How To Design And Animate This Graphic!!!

Hey, what's up everybody? My name is Imani Rusa and I'm going to show you how I designed and animated this project.
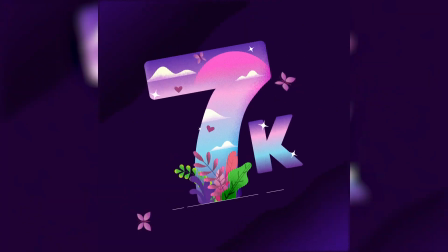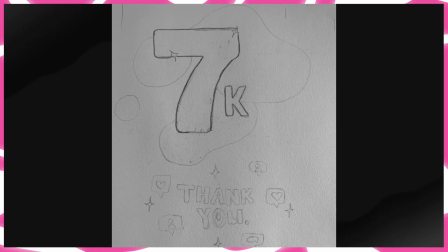So like every great project, it starts off with a sketch. After finishing my sketch, I was able to open Adobe Capture,
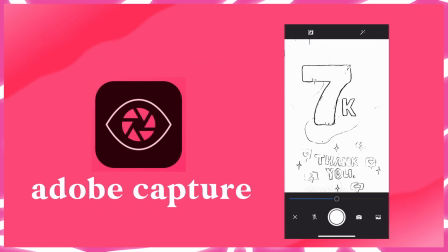which is a free application on the phone where you're able to take a picture of your illustration and easily turn it into a vector file,
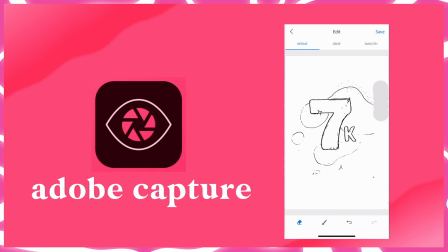which you can then import into Illustrator. And what's cool is that it's an Adobe application.
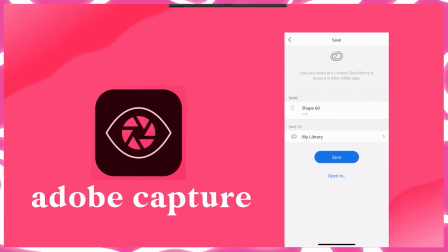So it goes straight from your phone, straight to your computer like that, within seconds.
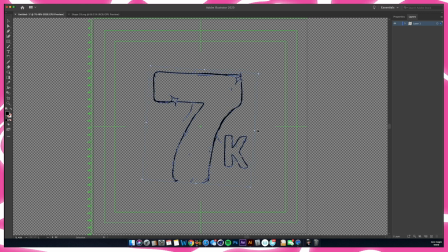It's really cool. Now that I have my graphic imported into Illustrator, I'm going to use it as a blueprint for my final graphic just to make it perfect.
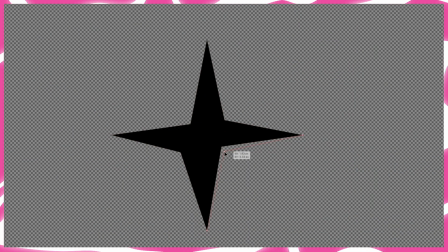Then I'll make my star graphic on the side because I want to incorporate it in the piece several times.
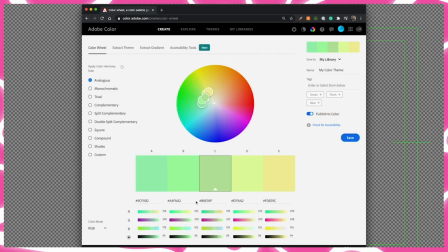Next, I'll go on Adobe Color and find a color palette. I'm thinking some princess vibes.
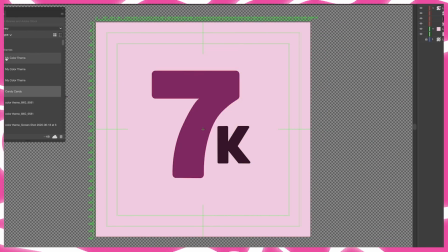Now that I have my color, I'm going to start creating the first idea I drew in the sketch.
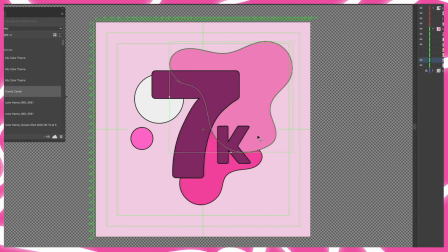Once I had everything in, I realized it's aight, and maybe I should start thinking of another idea.
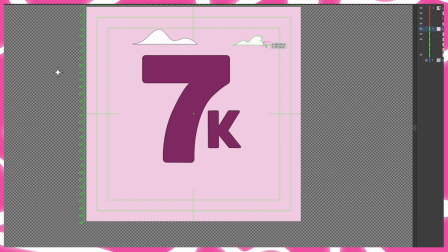I went outside in my backyard and saw these pink clouds in the sky, and I got instant inspiration, and I wanted to implement those colors into my concept.
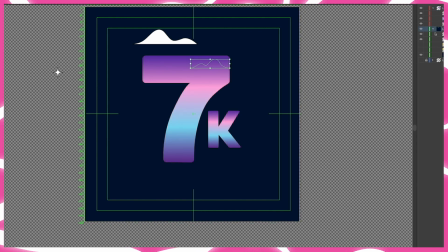When I'm coming up with concepts, I try to jot down concepts that stem from the original idea. So here we have pink skies.
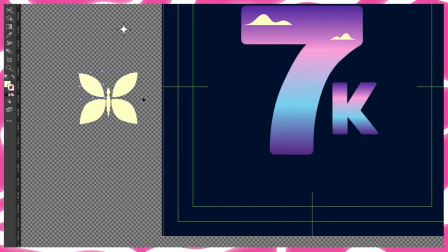So I wrote down outside, clouds, trees, plants, butterflies, and then I just start creating from that.
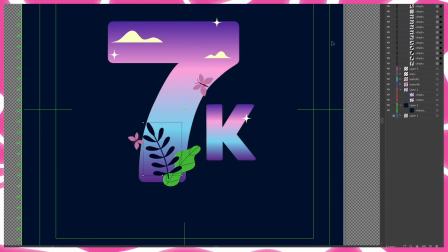So I had previously created some plants that I never got to use for a different project, so I just grabbed those from the other Illustrator file. One big thing I've learned over the years is staying consistent.
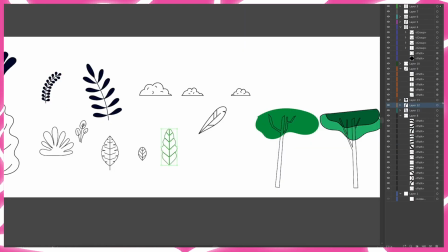So the 7 and the K have a gradient, which means if I'm going to start implementing gradients, I need to put that throughout the whole piece.
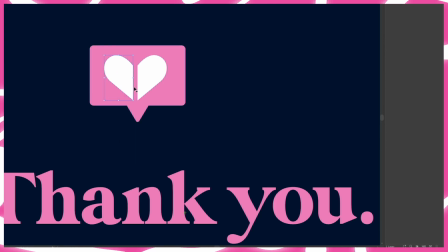Next is the second graphic, the thank you. I wanted to incorporate aspects of Instagram like the heart, the new follow button, the comment button.
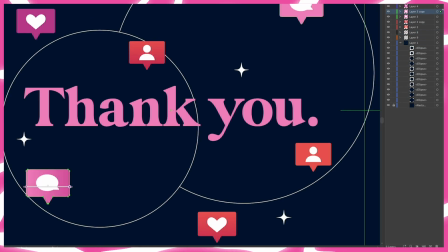Then I wanted to add these little bubbles because I felt like it fit the theme. I just wanted to make a graphic that represented me and my art.
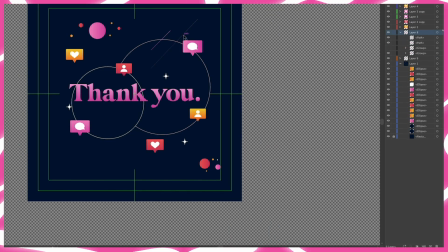Incorporate some of those gradients like the first graphic just to keep it consistent.
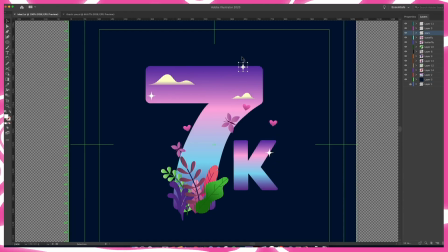And now it's time to animate, but instead of importing the Illustrator file, we're gonna use this plugin called Overlord.
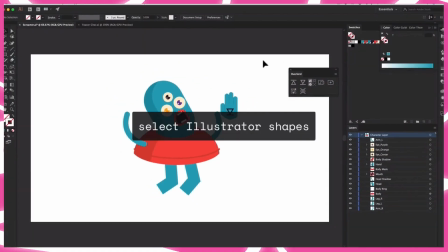It's literally one of the best plugins ever.
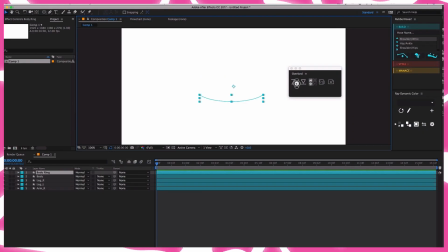It's from Illustrator to After Effects, and it basically imports your Illustrator layers and converts them to shape layers in After Effects.
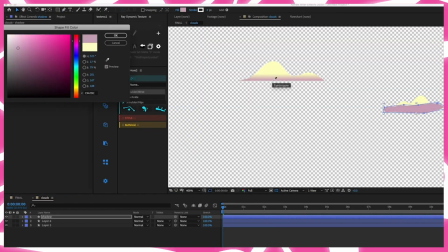It does all the work for you. Next, I'm gonna start adding the shadow gradients on the clouds.
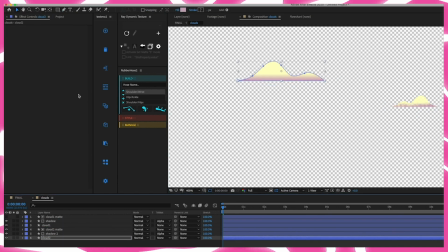Instead of using the gradients from Illustrator, I'm gonna create my own so that I could animate them in After Effects.
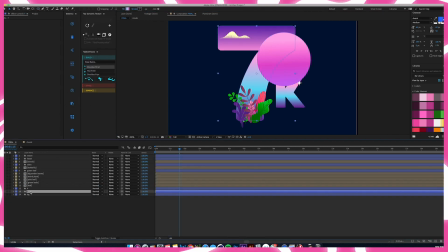When I had imported the design in After Effects, I noticed the top of the 7 was a little lackluster.
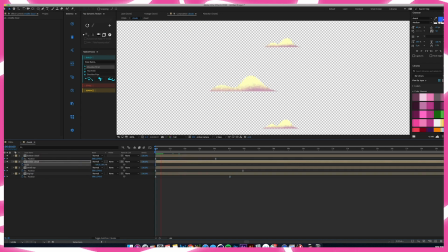Even though I had the clouds, I felt like it was missing something, so I incorporated just a little tiny sun.
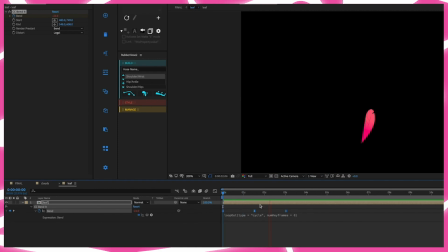Next thing, I'm going to animate the plants and bend and move them with the wind.
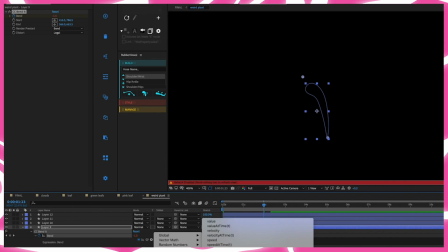So I'm just going to add a bend effect along with a loop expression so that it continues to go and I don't have to keyframe everything.
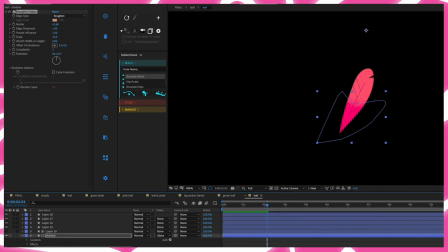Now I'm going to add the same shadow noise that I had on my clouds and add them onto my plants and leaves.
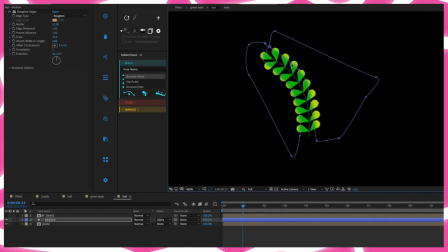I use a shape layer and add roughened edges and animate that on, then mat the shape layer onto the leaves.
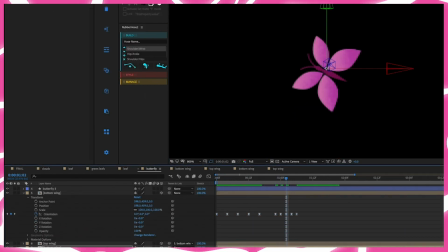To make the butterfly wings flutter, I converted each wing into a 3D layer, then keyframed the orientation of the wings to go up and down.
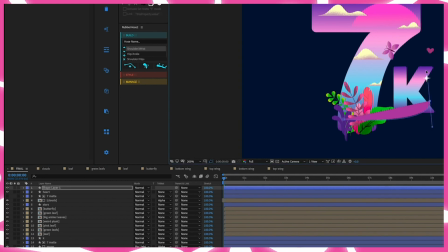Then in our main comp, I created a path and a shape layer and used the extension create nulls from path, then selected trace path.
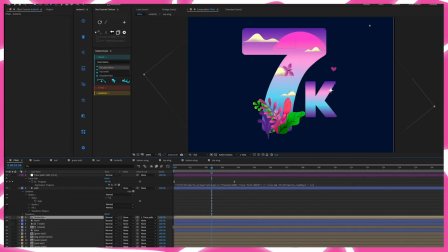And what that does is it creates a null and uses the transform properties of that path on the shape layer.
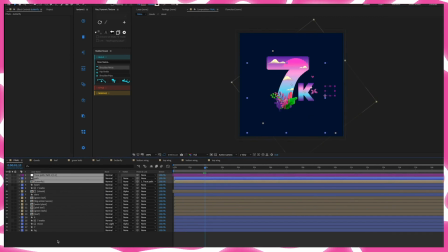So now I can parent that butterfly onto that null and it now has the property of the path and it follows along the path, which is really cool.
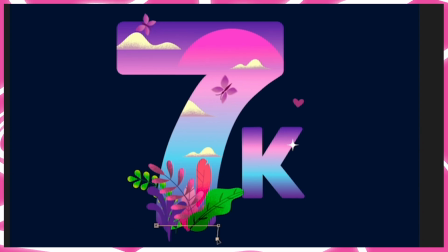Next, I cut the leaves at the bottom so that it made it look like the bottom part of the leaves were inside of the 7 and added a little line on the bottom for just design element.
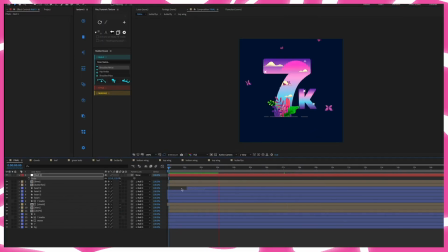Then I added the hearts and the stars that I incorporated in my design. Next, I added a noise texture provided by Ray Dynamic Textures.
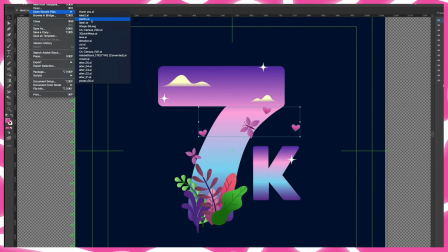So for this part, I wanted to reincorporate the circles that I had made in my first design.
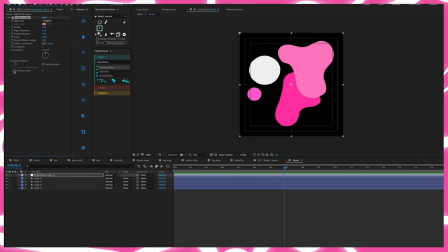I tried to make it work, but I just didn't feel like it worked properly in the end, so I just took it out.